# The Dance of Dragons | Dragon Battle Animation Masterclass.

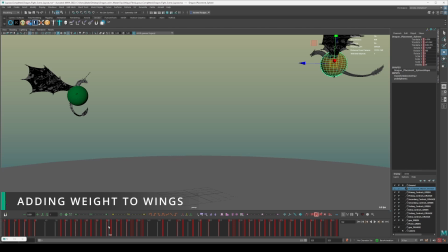But at the same time, this is a bit complicated because a dragon is also, one is very heavy, and if its wings are going to be slow and deliberate, how is it that it's able to maintain lift? So what that means is that when you're creating your wing flaps, you have to exaggerate all of the movements.
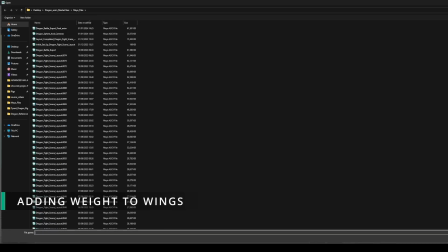So let me go to the final animation to show you what it is that I'm talking about, because that's the best way that you're going to get it.
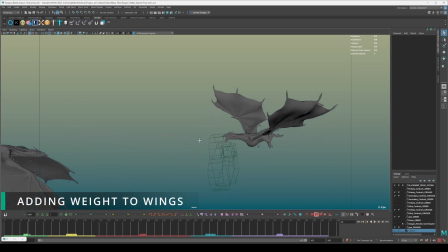So like I mentioned before, it's very difficult to make the wings feel like they've got enough air trapped in them
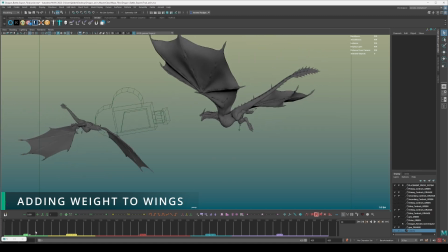to support the dragon's weight.
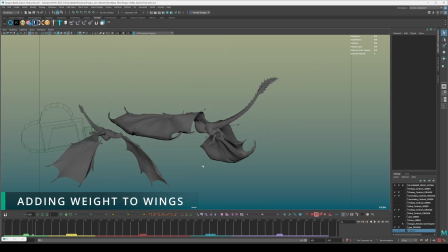So one thing that you're going to need to do is you need to exaggerate all of the wing flaps and then making them feel slow and deliberate.
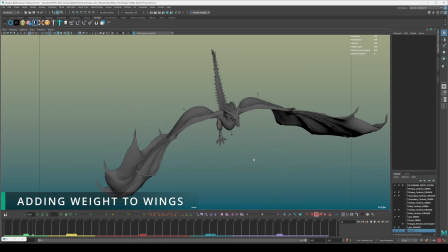So the way that you're going to do that is you're going to exaggerate the poses.
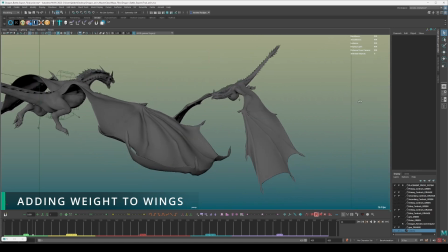So truth be told, if you look at this pose right here, this wing flap doesn't work because it's too flexible here.
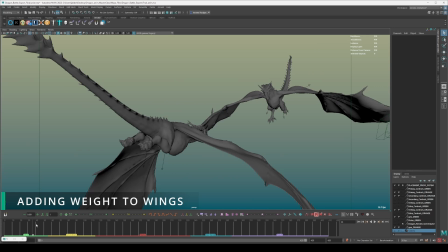But in the context of the animation and the angle that I had it at in terms of the camera, it works visually.
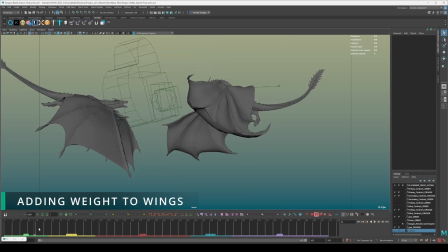And you need to exaggerate those wing flaps, exaggerate the poses of them,
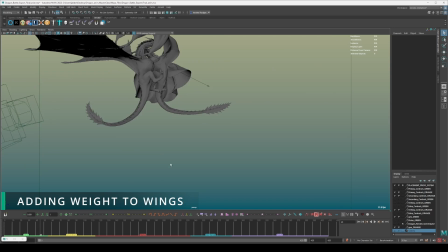because if you don't, what's going to end up happening is that your dragon is not going to feel like it's believably carrying itself through the air.
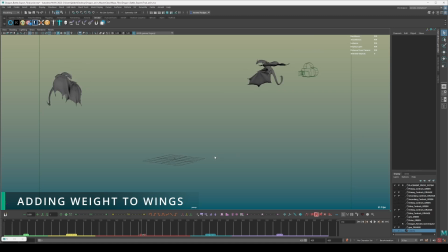The next thing that you need to focus on is getting adequate, basically, reaction with the body in proportion to wing flaps or in relation to the wing flaps. And I think the best example of that I can give is when the dragons separate and they begin hovering in the air.
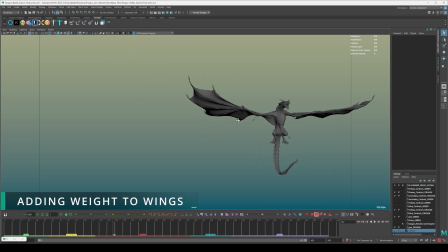So let's have a look here. What we have here is we have this dragon flying back. And then what is going to help sell this is that as the wings come down and you're going on the downstroke and you've got the air, you trapped it here and you're pushing the air out from underneath you. In fact, let me draw over this so it's actually easier to illustrate.
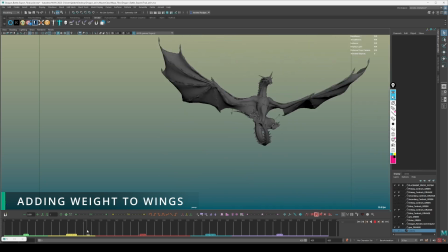So let's go through. So imagine dragon separates, and then as the wings are coming down,
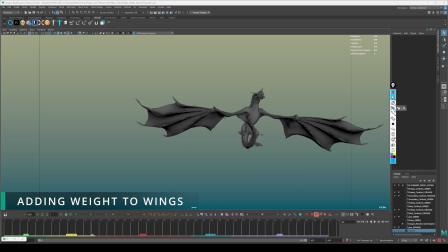what's really happening is that you're trapping air underneath here, underneath the wings, and you're creating turbulence here like this. The air is getting trapped underneath. And then as we go through, as we go through here, what's happening now is that the same air is being pushed out
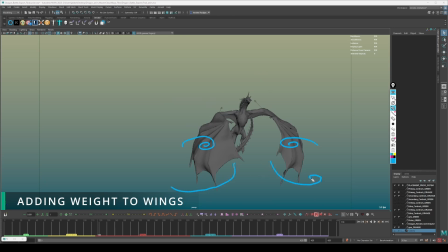there and there. So let me clear these ones up. So like I said, the same air is being pushed out from underneath here like that there, and underneath here like that there. And that is going to allow the body to stay upwards.
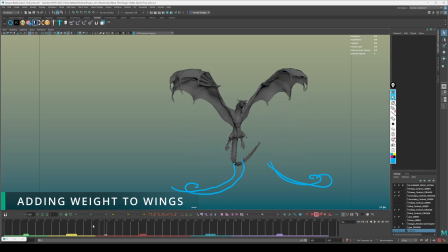And then the thing that you need to remember is that this thing has a lot of weight. So as the body gets pushed upwards, you want to have it drag behind a little bit. So you can see here that as the wings have come down, notice how the body here, the legs are going down, and then shortly afterwards, they go up.
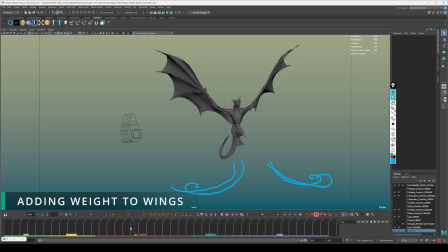So there's a little bit of a delay and a drag in the reaction of the body in relation to the wing flaps. And what that does, it allows the dragon to feel like it's got a lot of weight and it's carrying a lot of mass, and it makes the flaps feel believable. So that's something that you need to bear in mind that you're doing as well when you're creating these dragon wing flap animations.
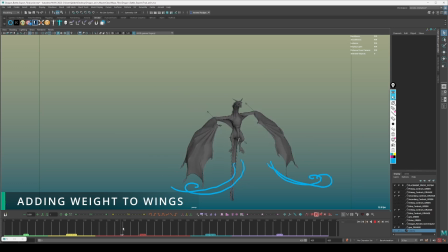The next thing you want to do is you want to make sure that you get in the correct poses, because it's very easy to get the wrong pose. And I had to look at reference for this. So for example, when I'm looking at the upstroke, and for those of you who don't know, the upstroke is referring to the point where the wings are traveling upwards. So where it's coming here, it's going up here. That's the upstroke. Downstroke here, like this.
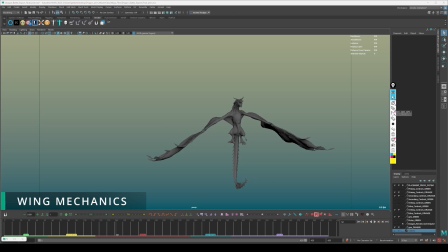So when it's going down like this direction, so here like this, it's going down like that. That's the downstroke. And then when it's going, you know, up like that, that's the upstroke. It's going up like that. It's the upstroke.
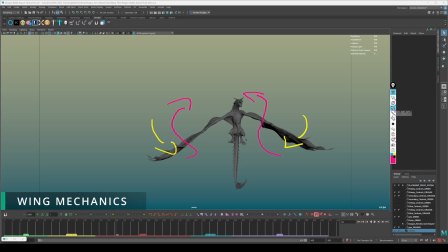And you just need to go ahead, look at reference, and then you can understand exactly how bat wings move. Because a lot of people think that when it comes to wings, that you just want to make them flap through the air like just by rotating up and down.
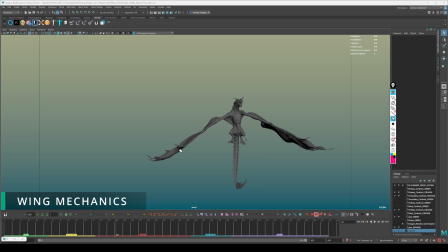Like, no, that's how you block them out. But there's a lot of things that you need to consider in terms of, like, you know, the way that the wings actually rotate to generate the lift. And that's something that you need to get by studying the actual reference and how bats and birds move.